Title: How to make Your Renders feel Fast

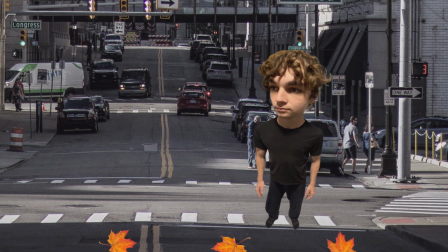So a few weeks ago I was walking home from school and it was in the middle of October so everywhere there were fallen leaves on the ground
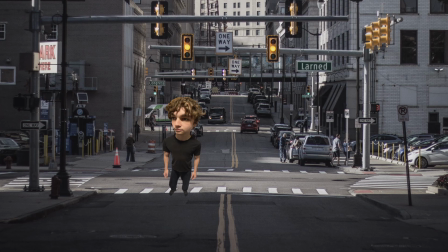when suddenly a bus came racing past me way too fast and the huge wind gust it carried with it blew all the leaves on the ground
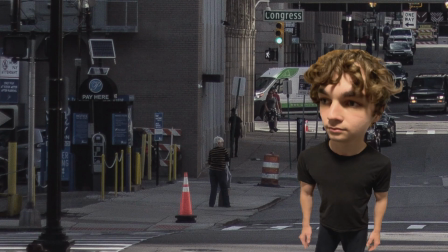into my face and I instantly thought, damn that was so fucking cool, I wanna make this in 3D.
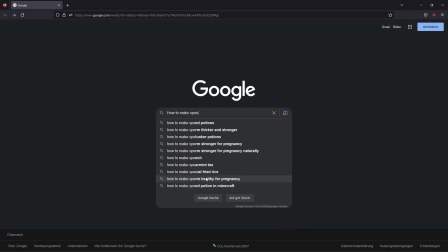So I went home and did a bit of research and also tried a lot of things out and today I'm here to tell you what I've learned.
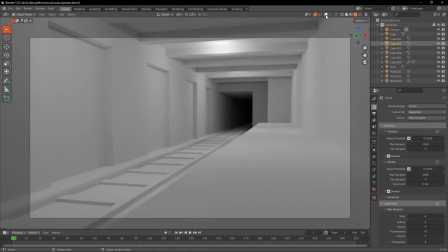I'm here in my blender scene and I made this little environment out of cubes because today I don't care about the beauty of the environment, but only about this sense of speed.
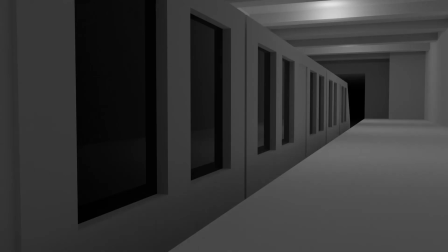So we got this little train going through the station, but as you can see, even though it's going really fast, it just doesn't feel like it's going fast.
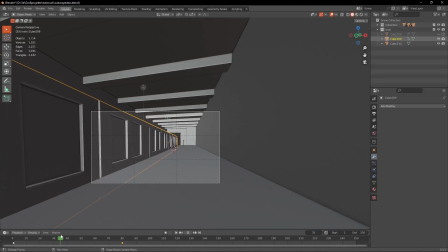And the first thing we can do to fix this is add motion blur. In blender this is one simple check of a box in the render settings and it instantly makes the animation feel so much faster.
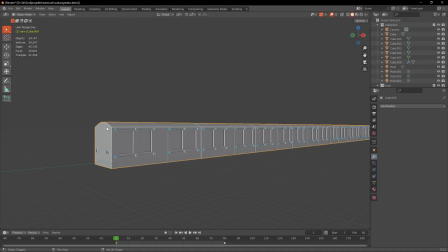Here you can see that I also added a lot of lights on the train, this just helps emphasize the speed even more when motion blur is activated.
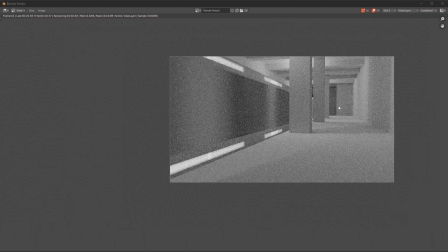When you have lights on the moving object, it's also very helpful to add pillars or other objects in front of it,
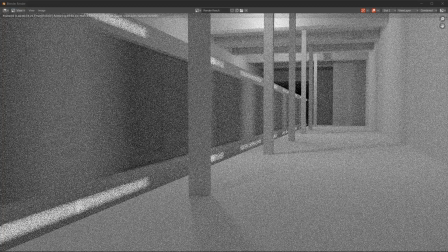cause this flickering shadow that it produces also emphasizes the speed even more. The next step is to add camera shake.
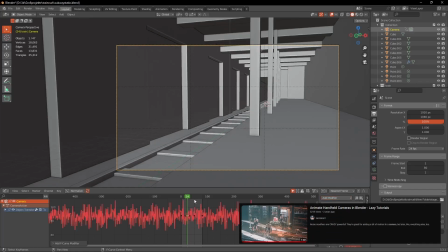If you're working in Blender, I'm gonna link you the Ian Huber tutorial where he explains it very well in the description below.
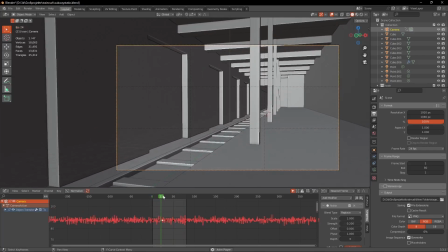But with the camera shake, it's very important that you don't go overboard with it. Because especially when you get motion blur activated, the shot can easily become a blurry mess and then it's just gonna look shitty. But if you found the correct amount, I think it just adds so much more force and power to the object that's moving.
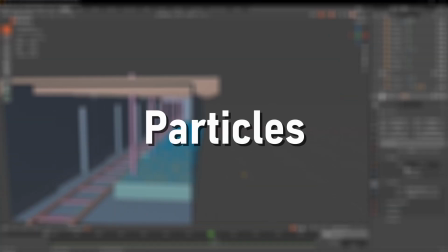The next part to create a sense of speed is blowing particles. This can either be leaves or dust or any other thing.
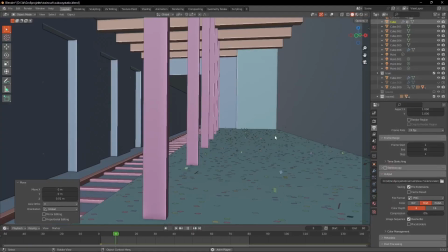In my case I just made these red planes which should represent leaves, then I made them into rigid bodies and then added a wind source to the moving train. If you're interested in a more detailed explanation, I'm also gonna link another tutorial in the description below, which perfectly explains it.
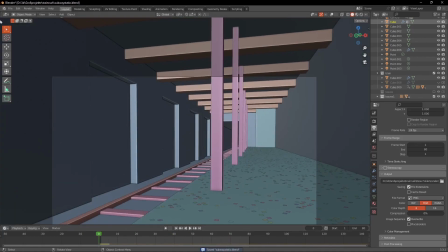This step can take a while, but I think it absolutely pays off, because the result just makes it look so much better.
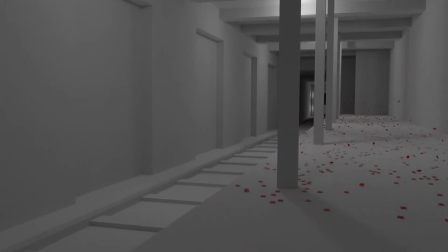Now the animation is already looking pretty good, but there's one final step missing, which is also one of the most important steps.
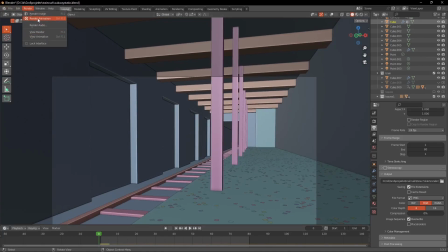And it is of course the sound.
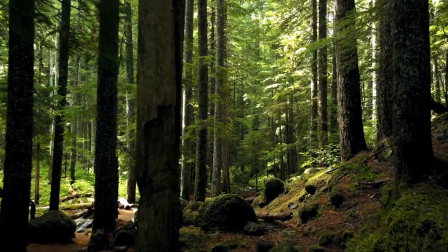You can of course go outside of your house and record your own sounds or you can visit a website like freesound.org for example.
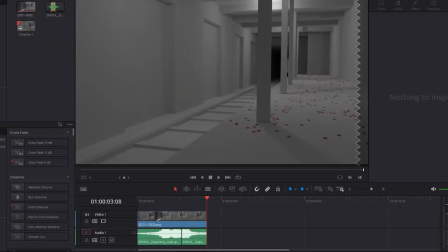That's exactly what I did and in my video editing software of choice I just added this sound to the animation.
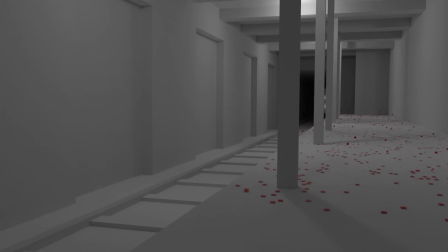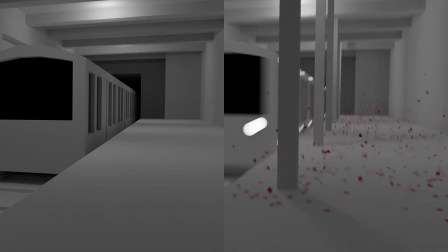And now if you followed all of the steps your animation should feel a lot faster.
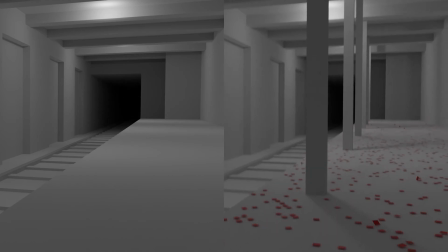Thank you for sticking around till the end of the video, I hope you could get some use out of it and I wish you a great day.